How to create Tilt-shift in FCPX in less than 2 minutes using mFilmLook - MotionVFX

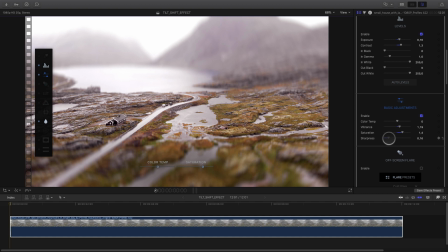(4:15)
the last but not the least I will always add sharpness to add more details on the object I can reduce even more the sharp area to increase the miniature effect to
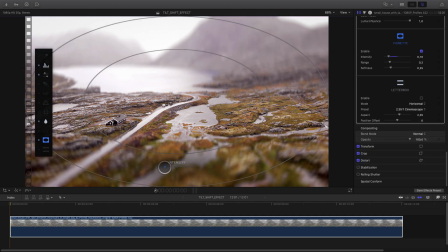(4:30)
polish my effect I will add a vignette effect I will reduce the intensity in order to have a more subtle effect and
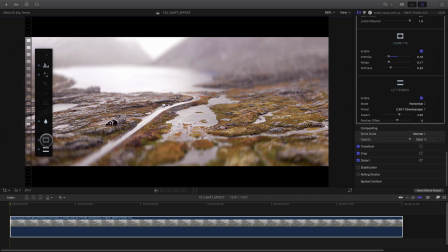(4:38)
also I will add a letterbox for the final touch for
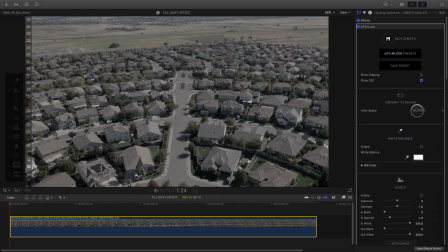(4:44)
the second example I will use this shot over our neighborhood as you can see I've already applied the Mfilm look effect on
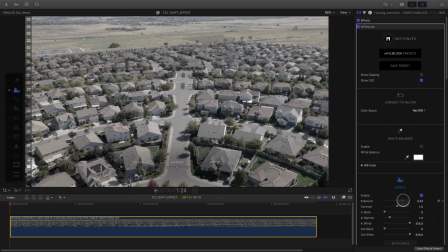(4:50)
it in this shot I won't add camera LUT I will just play with the levels parameters to add some exposure
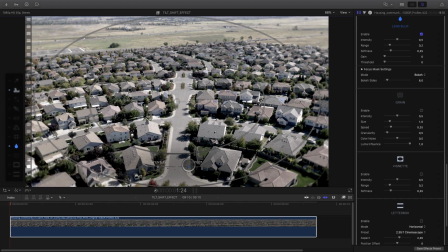(4:57)
and contrast then I go directly to my lens blur effect click on the icon to activate it and get my on-screen control. For this shot, I will keep the circle shape, change a little bit the expect ratio and the size in order to fit with the shape of the neighborhood.
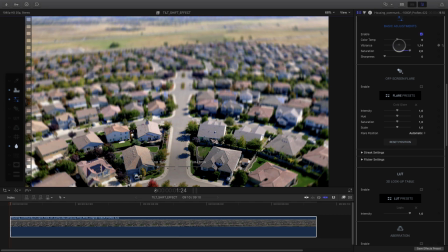(5:16)
With this basic adjustment, I will increase the saturation, a little bit of vibrance, and of course I will add some sharpness in order to get more details on the roof of the houses.
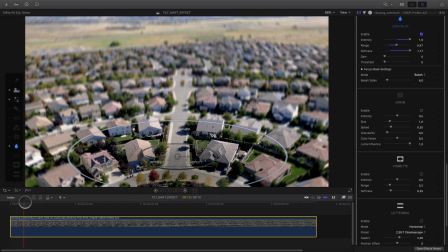(5:26)
Then I can adjust the size of the lens blur and check if everything is okay with the camera motion.
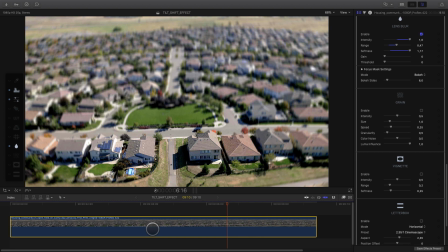(5:34)
A nice tip also you can use to fake a miniature effect is to speed up your shot, like if it was a time lapse for example.
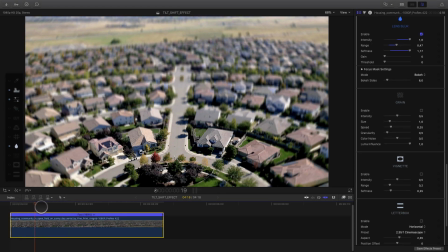(5:41)
In this case, I won't go too crazy, I will just double the speed. Playing the clip, I see that I would like the car to be in sharp area when the car is in the middle of the shot.
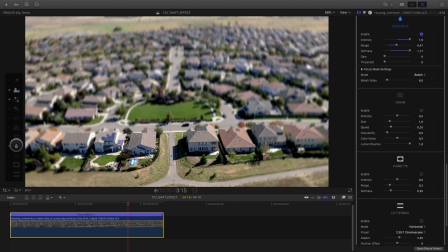(5:50)
So I will add a keyframe position to be sure that the car will be sharp. I go to the focus mask settings, double click on it to display all the parameters. Now I've got access to the X and Y position. I position at the right place the lens blur,
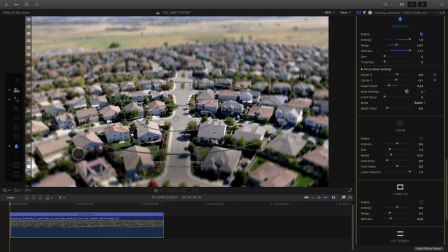(6:04)
then I add a keyframe on X and Y. I go to the first frame to see if in this position it's okay or not. In this case, it's quite okay, so I don't have to add more keyframes. I can check by playing the clip from start to end. Like the first example, I will increase the intensity value in the inspector beyond 1.
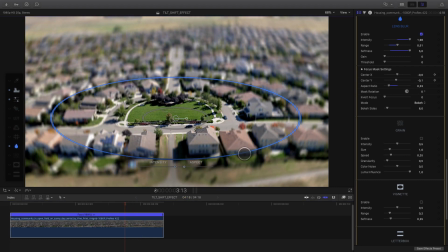(6:22)
Last check, to adjust the size, then I can add some light vignette effects and a letterbox.
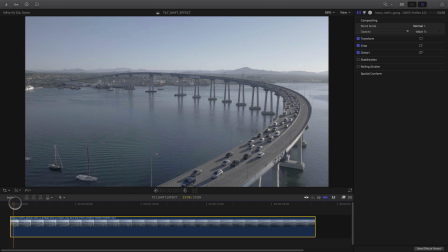(6:31)
For the third and last example, I will use a bridge shot in order to show you that you can animate the shape of the lens blur. First thing first, I will apply an Amphim look to my clip. Then I will use the levels parameters to add some exposure and contrast on my shot.
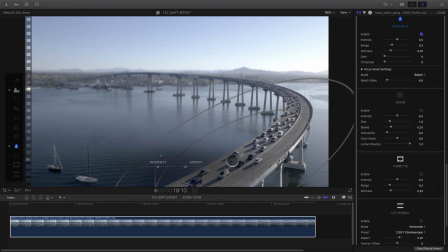(6:45)
I will activate the lens blur effect and I will start with the overall shape. I will change the size and the rotation to fit the shape of the bridge. Again, I will push the intensity to the maximum inside the inspector. And in order to fix this position on the first frame I will go to the focus mass setting and add keyframes on the position and the rotation.
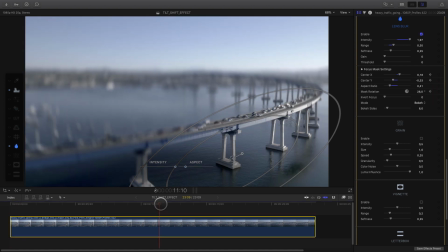(7:05)
I can move to the middle of my shot to see how it works. Not so good. I will have to change the expect ratio also.
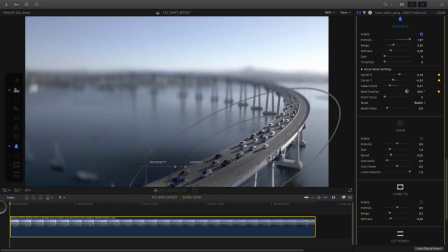(7:12)
So I go back to the first frame and add a keyframe on the expect ratio parameter.
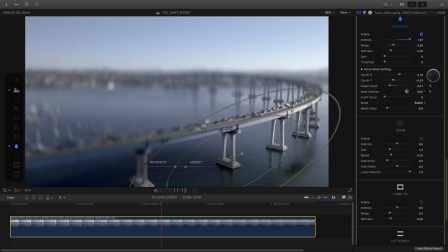(7:19)
I can now adjust the position, the rotation and the expect ratio to fit with a bridge. Then I add keyframes for all these parameters. I can check the animation.
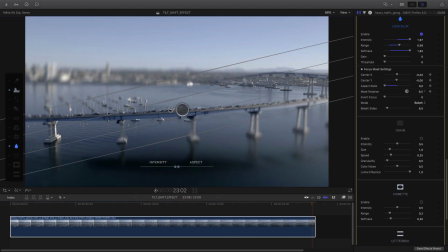(7:34)
It is okay, I can go to the end of my shot and add an ending position for the lens blur.
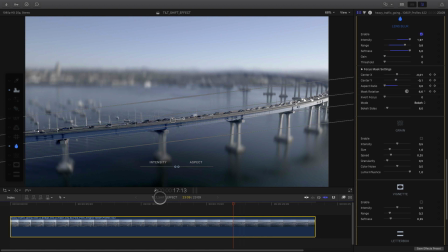(7:42)
You can see that I've also modified the range of softness parameters during my animation, so I will need to add keyframes on these two parameters.